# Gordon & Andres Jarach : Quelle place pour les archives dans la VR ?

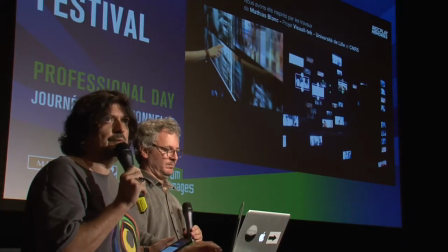3:51 Voilà, et pour ce faire, nous sommes pas mal documentés, on a rencontré, on a eu la chance de rencontrer pas mal de gens,
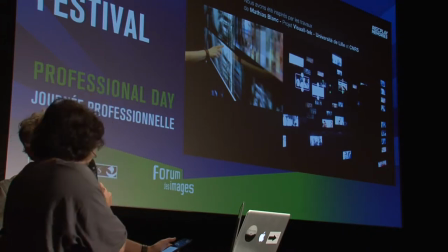3:59 des chercheurs, on a rencontré Denis Wanski, qui nous a orientés vers Mathias Blanc, qui est un sociologue de l'image, et qui a la particularité de travailler sur l'engagement du corps face aux images,
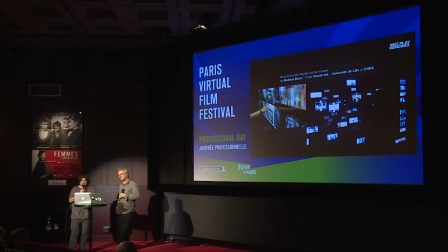4:13 on trouvait ça très intéressant pour nous dans cette expérience en VR. et là ce que vous avez sous les yeux c'est une sorte d'immense iPad vraiment géant et la possibilité d'éditer des images,
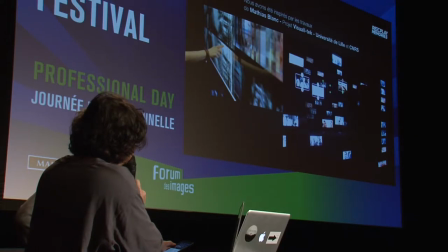4:29 de les assembler de les rapprocher et d'avoir une lecture d'un événement donné mais pour ce
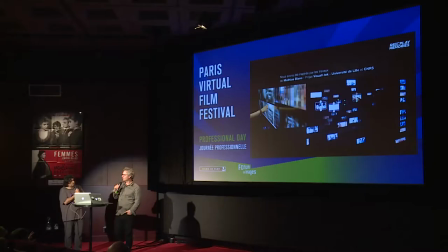4:35 faire là c'est tout le corps qui s'engage car les images sont manipulées à la main mais il faut aussi se déplacer on peut réduire, agrandir c'est une nouvelle relation à l'image qui se met en place on trouvait ça
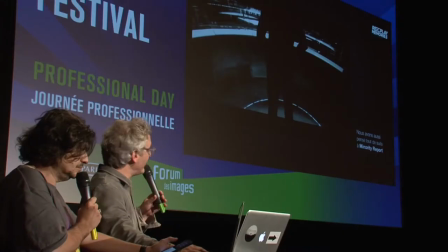4:48 très intéressant une autre inspiration qu'on a eu tout
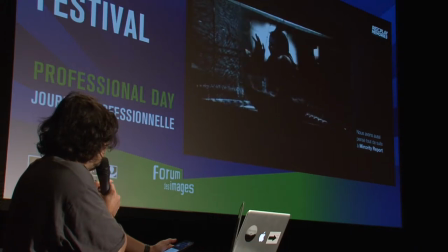4:54 de suite c'est à Minority Report à ces moments juicifs où Tom Cruise
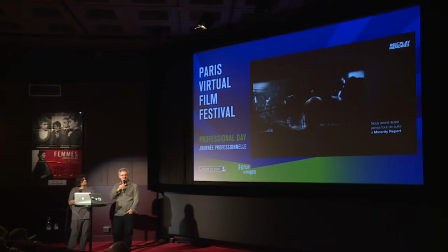5:00 a grandi étudie fait défiler des images devant lui un moment qu'il nous semblait futuriste au début des années 2000 mais qui nous a tous fait rêver je pense et bien maintenant avec la réalité virtuelle c'est possible
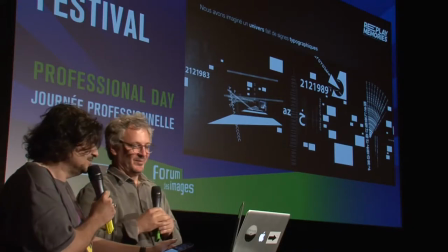5:17 Alors, notre univers,
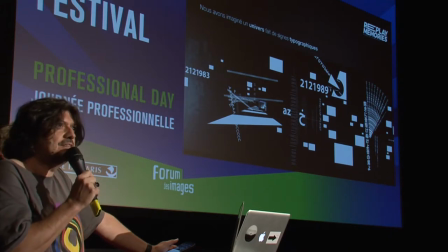5:19 car il fallait créer un monde qui puisse accueillir ces archives et la manipulation de toutes ces images et des vidéos, on a imaginé en fait un univers fait de typographie. c'est qu'elle nous évoque plusieurs choses en fait elle symbolise le traitement des données les big data
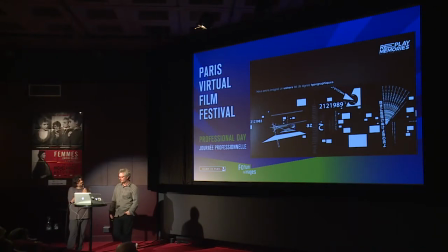5:39 et puis un autre intérêt c'est que grâce à ces signes on peut aussi se déplacer géographiquement vous pouvez imaginer un planisphère sur la partie gauche peut-être le continent américain face à nous ce
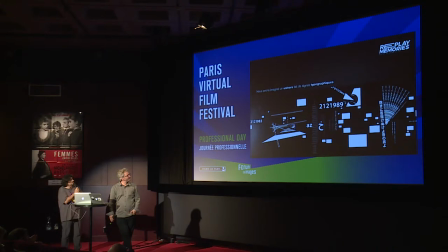5:56 passage piéton, pourquoi pas une Europe et puis un monde du Proche-Orient un monde en cyrillique et puis un univers asiatique. Donc, en fait, on se rend compte que grâce aux signes,
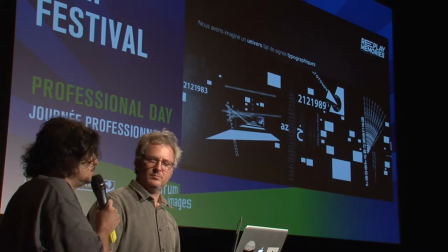6:10 grâce aux typographies et à la qualité graphique que ça engendre, ça nous permet également de nous situer géographiquement.
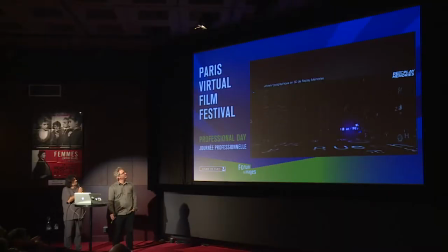6:19 Alors, voilà une toute première maquette du projet. On découvre ici l'univers en 3D qui n'est fait que typographier. On a le sentiment de se déplacer dans une rue. Tous ces immeubles ne sont faits qu'à partir de signes et de lettres.
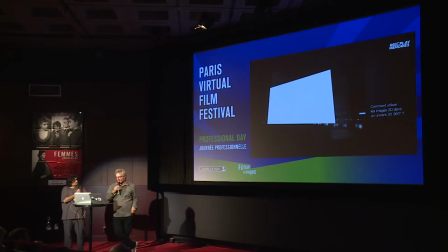6:38 Une autre question qui était importante et qu'on avait vécue dans des expériences en vert et on trouvait ça pas concluant, c'était comment utiliser les images 2D dans un univers 3D. Au tout début de l'expérience, on a fait comme tout le monde, on les a fait un peu flotter,
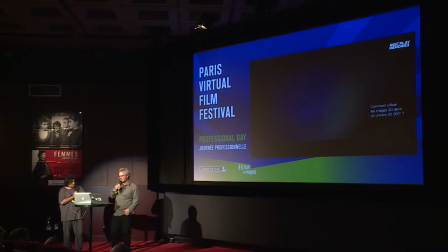6:57 on les a placées dans l'espace, mais ce n'était pas convaincant en tout cas c'était pas c'était virtuel mais ce n'était pas une réalité les images ne flottent pas dans l'espace
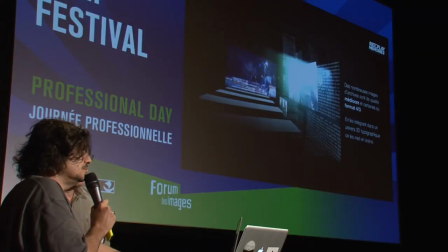7:09 et de plus les images d'archives ne sont pas forcément de très bonne qualité la plupart sont en 4 tiers,
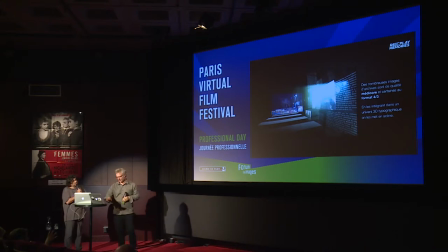7:17 en tout cas celles dont on dispose pour certains de ces événements et donc voilà l'enjeu est de réussir à les intégrer dans ce monde en 3D ce monde typographique comment les mettre en scène pour qu'elles ne flottent pas et qu'elles aient un peu de consistance.
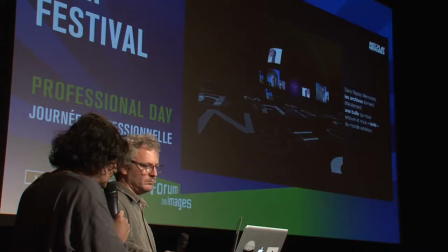7:34 Et l'idée est venue. André, je te laisse développer.
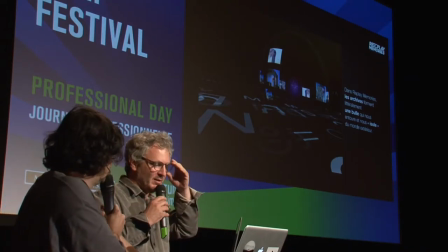7:36 Oui, dans Replay Memories, les archives créent une bulle qui nous entoure.
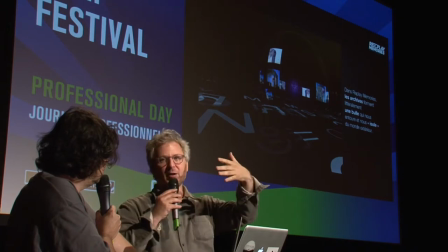7:43 Elle se colle à une membrane qui devient palpable. Elle nous isole du monde extérieur dans cette bulle. Et c'est un peu comme si les archives nous enferment dans nos propres certitudes.